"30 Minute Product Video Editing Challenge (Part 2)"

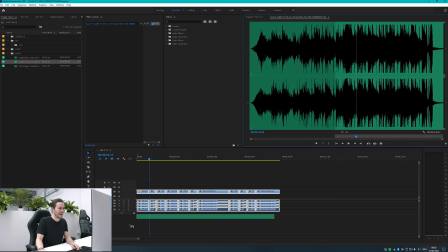8:15 Cool, nice little beat drop there, so let's drag that into the timeline. You guys can add sound effects and things like that if you really wanted to, if you want to spend a bit more time on this.
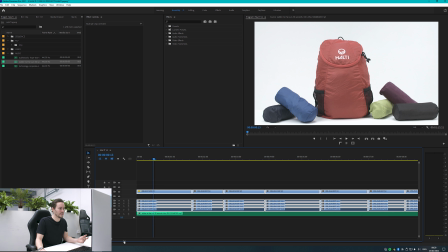8:24 I'm not saying you have to complete it in an hour, I'm just saying that that's what we're doing to make, to get the most value for our money and our expertise. So we're all good now, we'll add the logo at the very end. So now I'm just gonna go through and cut to the music and some listening every time that beat drops.
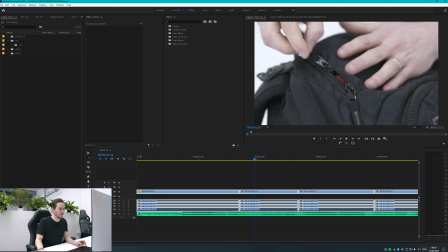8:42 Okay. So if I press A, what I'm going to do is I'm going to just toggle in this track lock, will stop it from moving.
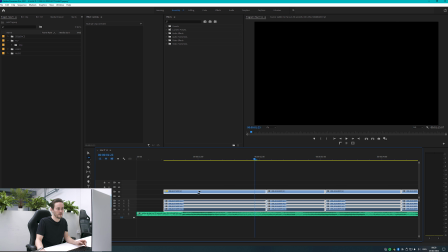8:51 And if I press A with Premiere Pro, I can move the whole timeline. So I want that drop to happen here.
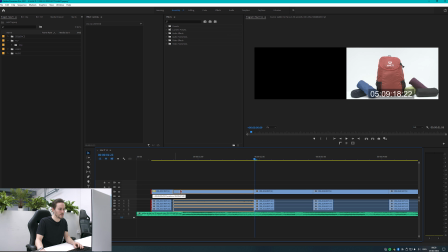8:55 However, I think that's a bit too much of a long lead up. So I'm going to see if I can get away with it starting from here.
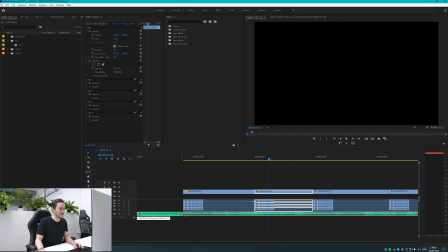9:03 Yep, cool, that's fine, that'll do. So there we go, we've saved ourselves like just under a second on that.
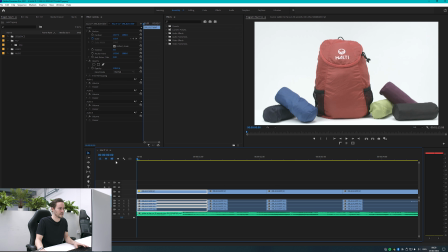9:09 So.
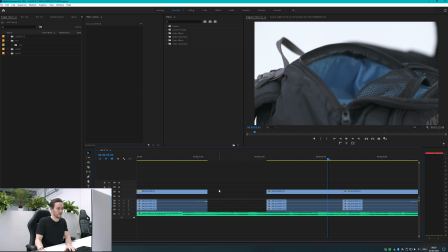9:13 Right, I don't like this shot. It's horrible. You can see it's coming out of another bag, so let's get rid of that.
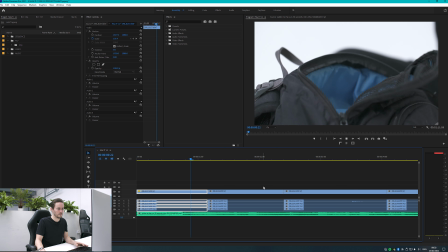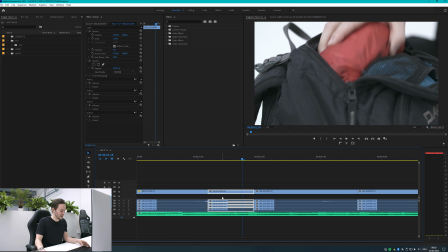9:26 I'm obviously going to do a quick job of this, and I do think there's a fine line between budgets and making it something that could be a portfolio piece. So if you are starting out, then I would suggest maybe spending a little bit longer on it to make sure it's all really polished off well.
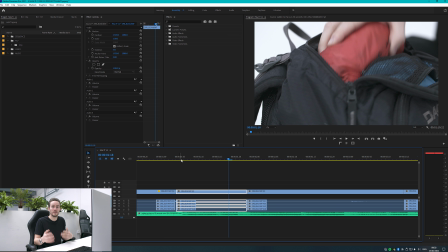9:45 But if you're already existing business with loads of clients and you're just doing this to keep perhaps a friend happy or a client happy or something like that, then you can be a little bit more rough around the edges with it. This won't feature in our portfolio at the end of the year or our show reel, but for a beginner, it might do.
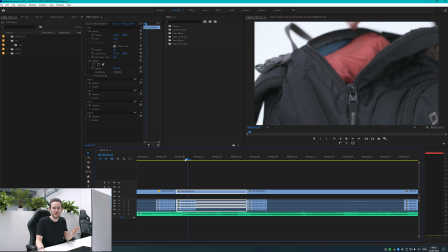10:01 So you just might want to consider that. You don't want to have, if you take this approach to all of your work and try and do it as quickly as possible,
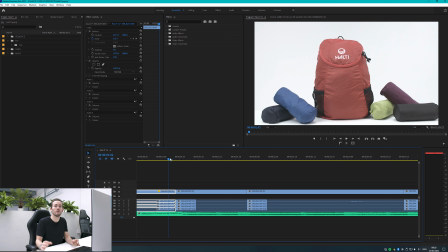10:07 you'll very rarely have some really good show reel pieces to show off what is possible when you put budgets to the side.
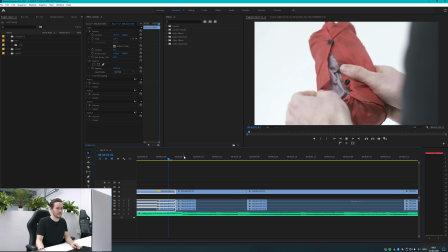10:16 So there we go, nice little cut there. And just constantly playing it back.
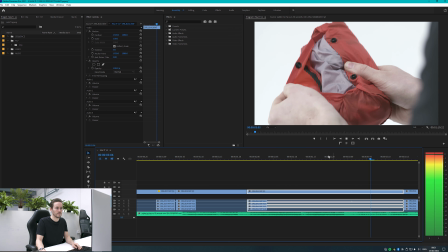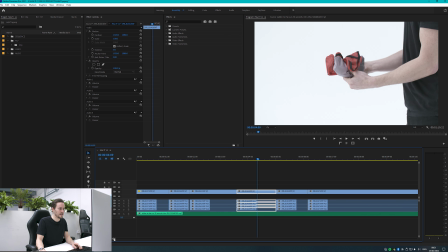10:27 So again, not having to like babysit the audience through this.
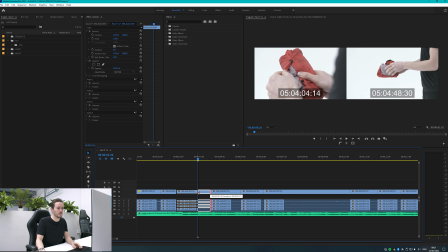10:36 We can just, they're poppers. I've undone one popper. I don't need to show them every popper I undo.
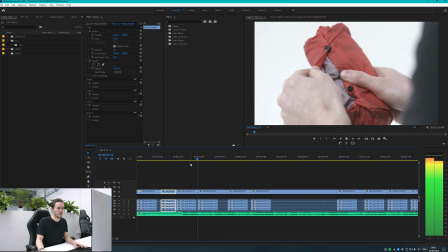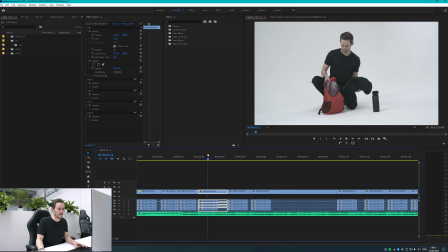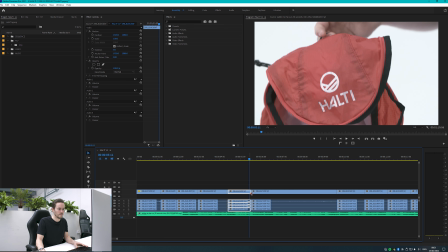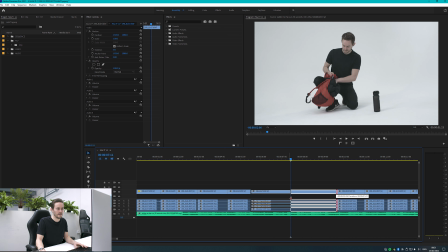10:56 Let's cut that right down to here.
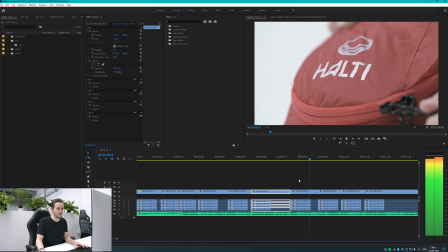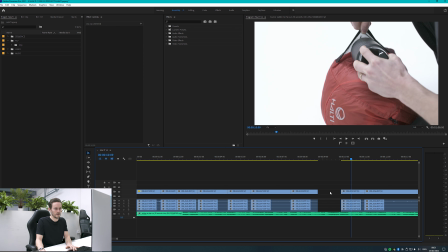11:07 Cool. I'm gonna get rid of that clip.
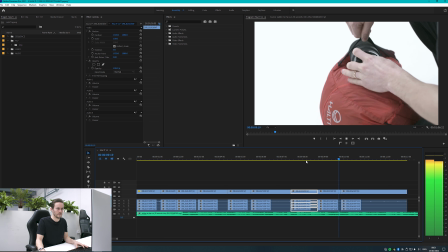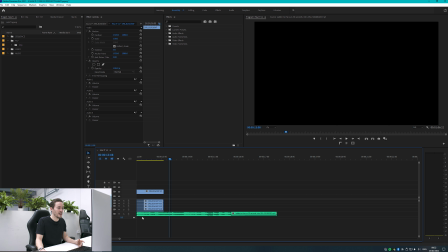11:17 Cool, nice. Looks fine to me. I think they're gonna be happy with this. And again, I know that they're gonna be happy with this because of our communication in the first place.
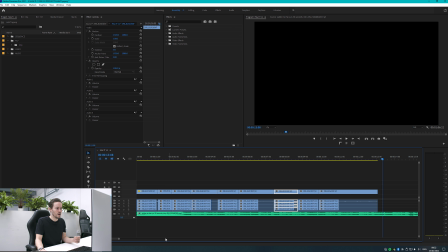11:25 I was very to the point with our simple process of exactly what they're gonna get so that we're all on the same page.
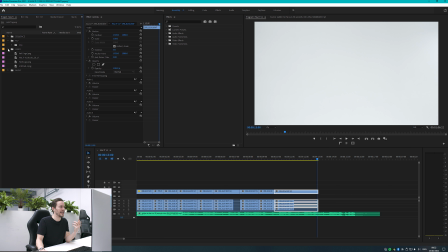11:31 If I hadn't been clear about it, and sometimes when you send a video or when you send an email to a client, people have this habit of beating around the bush and not wanting to be upfront and straight and telling them exactly what they're gonna get.
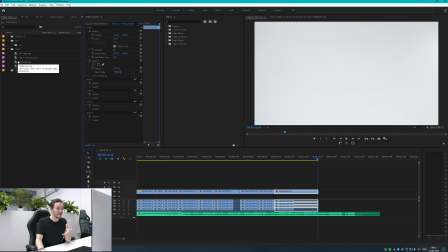11:45 But in my experience, that always comes back around to bite you in the arse. So I would definitely suggest just being to the point. This is what you're gonna get, bang, bang, bang. Do you agree, yes or no? So when we send this over, we know that they're gonna love it from the start.
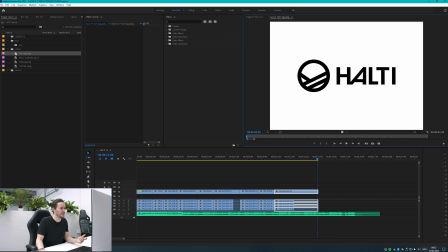11:58 Now I've got a few different options of logos here. I'm guessing it's gonna be this one that they sent us.
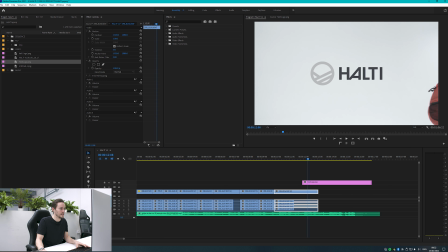12:04 So what I'm gonna introduce here is a color matte, which I'm just gonna select as white. You can change any color you want.
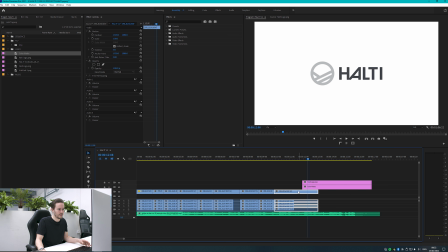12:12 I could normally label that as white, but the reason I'm gonna do this is because I'm gonna have this fade in as soon as I walk out of shot.